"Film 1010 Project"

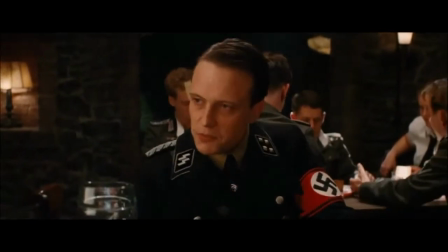Ich muss sagen, ich habe genug von dem Affentheater.
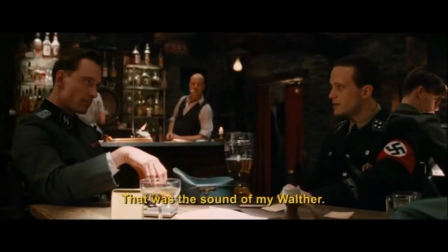Haben Sie das gehört? Das ist das Geräusch meiner Walter, die direkt auf Ihre Hoden gerichtet ist. Ja, warum richten Sie Ihre Walter auf meine Hoden? Weil Sie sich eben verraten haben.
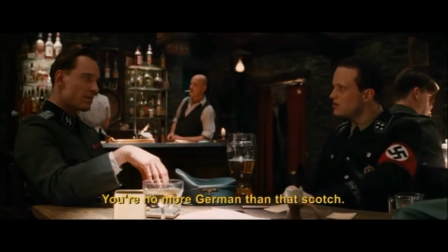Hauptsturmführer. Sie sind so deutsch wie dieser Scotch.
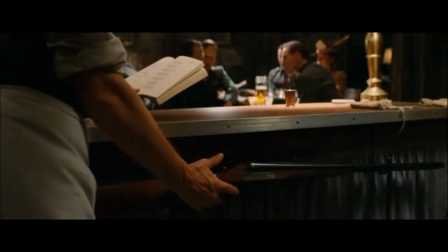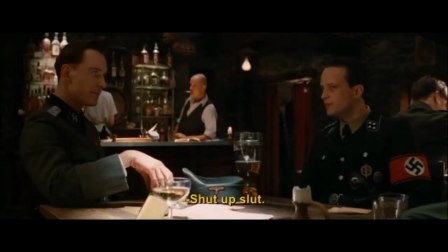Also Sturmbannführer. Schnauze, du Schlampe. Sie wollten was sagen.
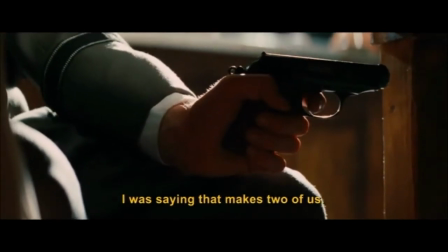Ich wollte sagen, dann sind wir zu zweit. Ich habe eine Pistole auf Ihre Eier gerichtet, seit Sie hier sitzen.
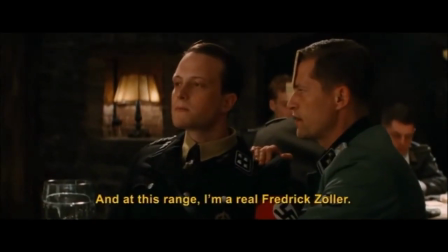Und ab jetzt sind wir zu dritt. Und auf die Entfernung bin ich ein richtiger Frederik Zoller.
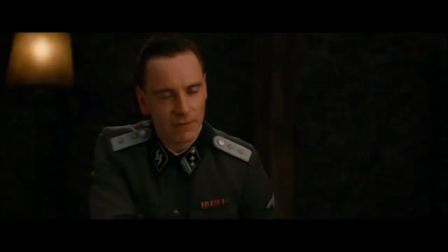Scheint mir ein bisschen heikel zu sein, unsere Lage. Was jetzt passieren wird, Sturmbannführer. Sie werden aufstehen und mit uns durch diese Tür hinausgehen. Nein, das glaube ich nicht.
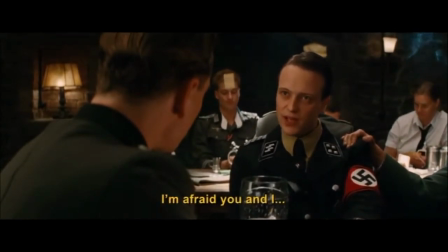Ich glaube, Sie und ich, wir beide wissen, Hauptsturmführer, dass egal, was mit den anderen Leuten hier in diesem Raum passiert, wir zwei nirgendwo hingehen.
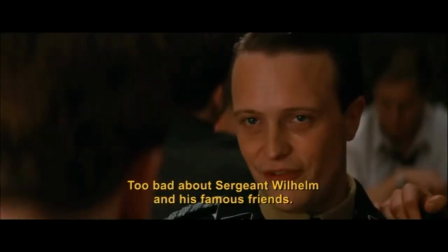Das ist wirklich schade um Oberfeldwebel Wilhelm und seine berühmten Freunde.
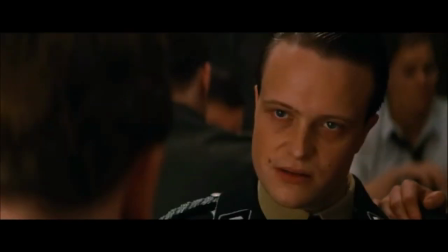Falls einer von euch vorhat, am Leben zu bleiben, werdet ihr sie auch erschießen müssen. Sieht so aus, als ob Klein Max als Waise aufwächst.
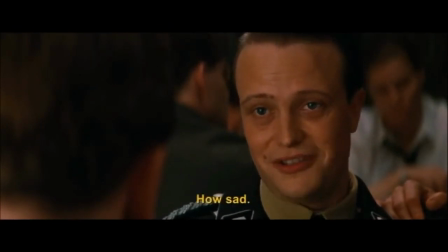Wie traurig.
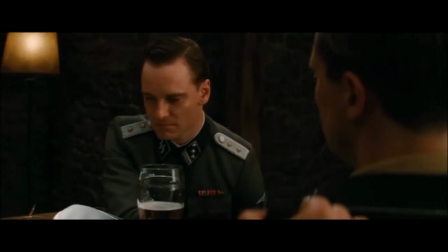Well, if this is it, old boy,
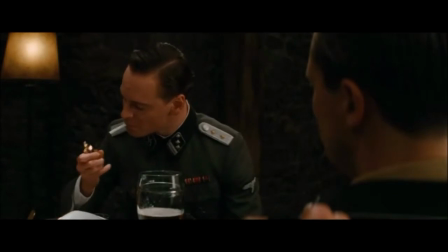I hope you don't mind if I go out speaking to kings. By all means, Captain.
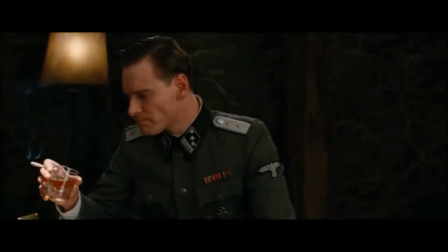There's a special rung in hell reserved for people who waste good scotch. Seeing as I may be rapping on the door momentarily.
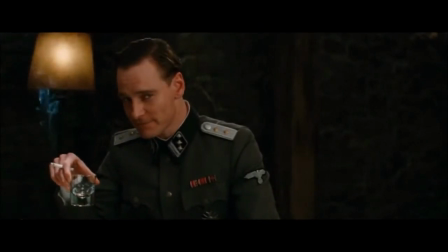I must say, damn good stuff, sir.
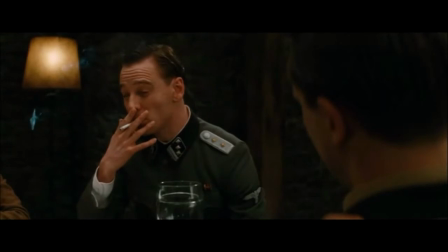Now, about this pickle we find ourselves in. It would appear there's only one thing left for you to do.
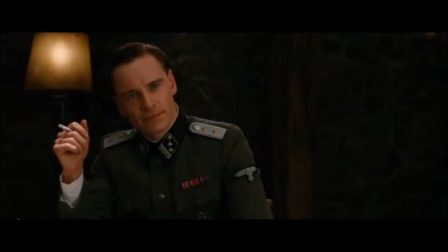And what would that be? Stiglitz. Say auf Wiedersehen to your Nazi boss.
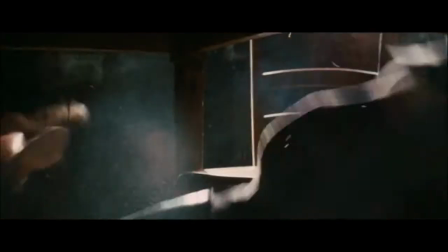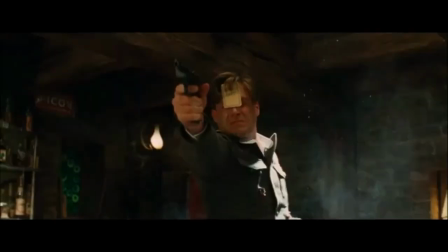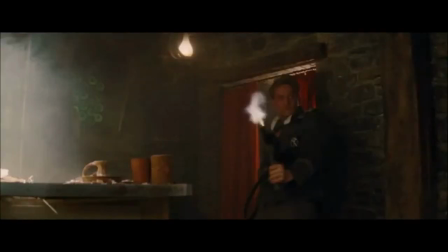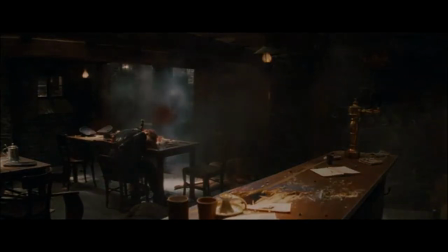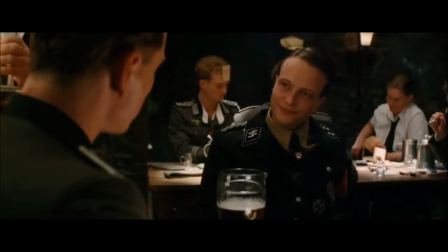The scene opens up to the two Nazi officers conversing. This shot uses eyeline matching to show continuity and the flow of dialogue.
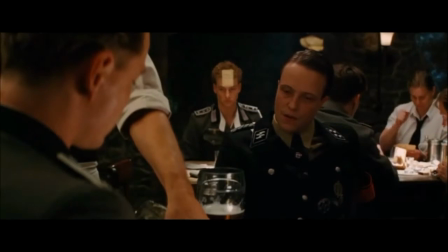Using shot reverse shot, this editing brings attention to the dialogue and what's happening.
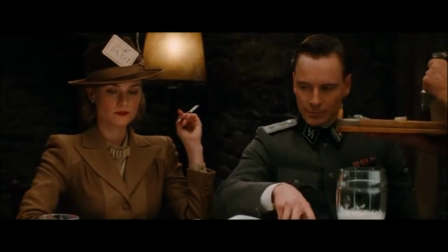It makes it appear like a game of cat and mouse, building tension for the scene.
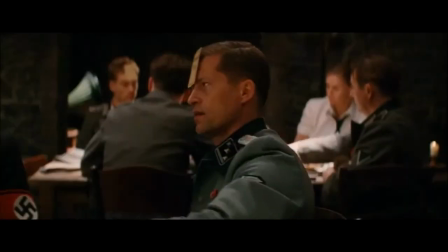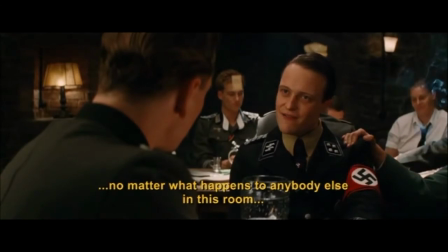Führer. Das ist egal, was mit den anderen Leuten hier in diesem Raum passiert.
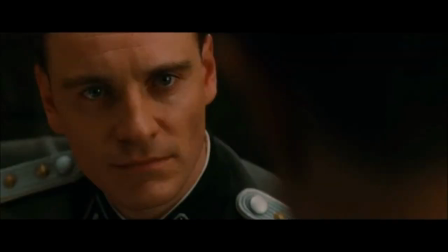Here is a close-up of Michael Fassbender, which acts as a reaction shot to the officer, telling him that both of them aren't going to make it out alive.
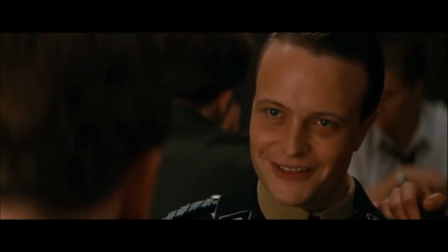It shows realization on his face.
Und seine berühmten Freunde. Falls einer von euch vorhat, am Leben zu bleiben, werdet ihr sie auch erschießen.
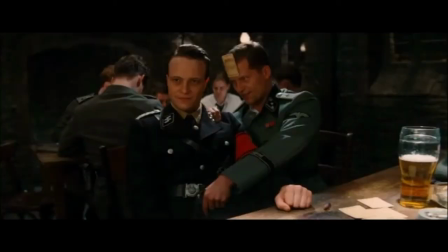As you can see in the clip, during the chaos of the gunfight, it switches shots very rapidly. There's over 20 cuts in 15 seconds.
Into your Nazi boss.
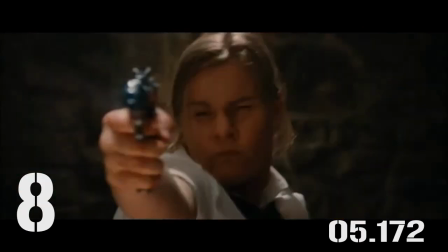Cutting between so many clips helps draw attention to the mayhem and destruction of the scene.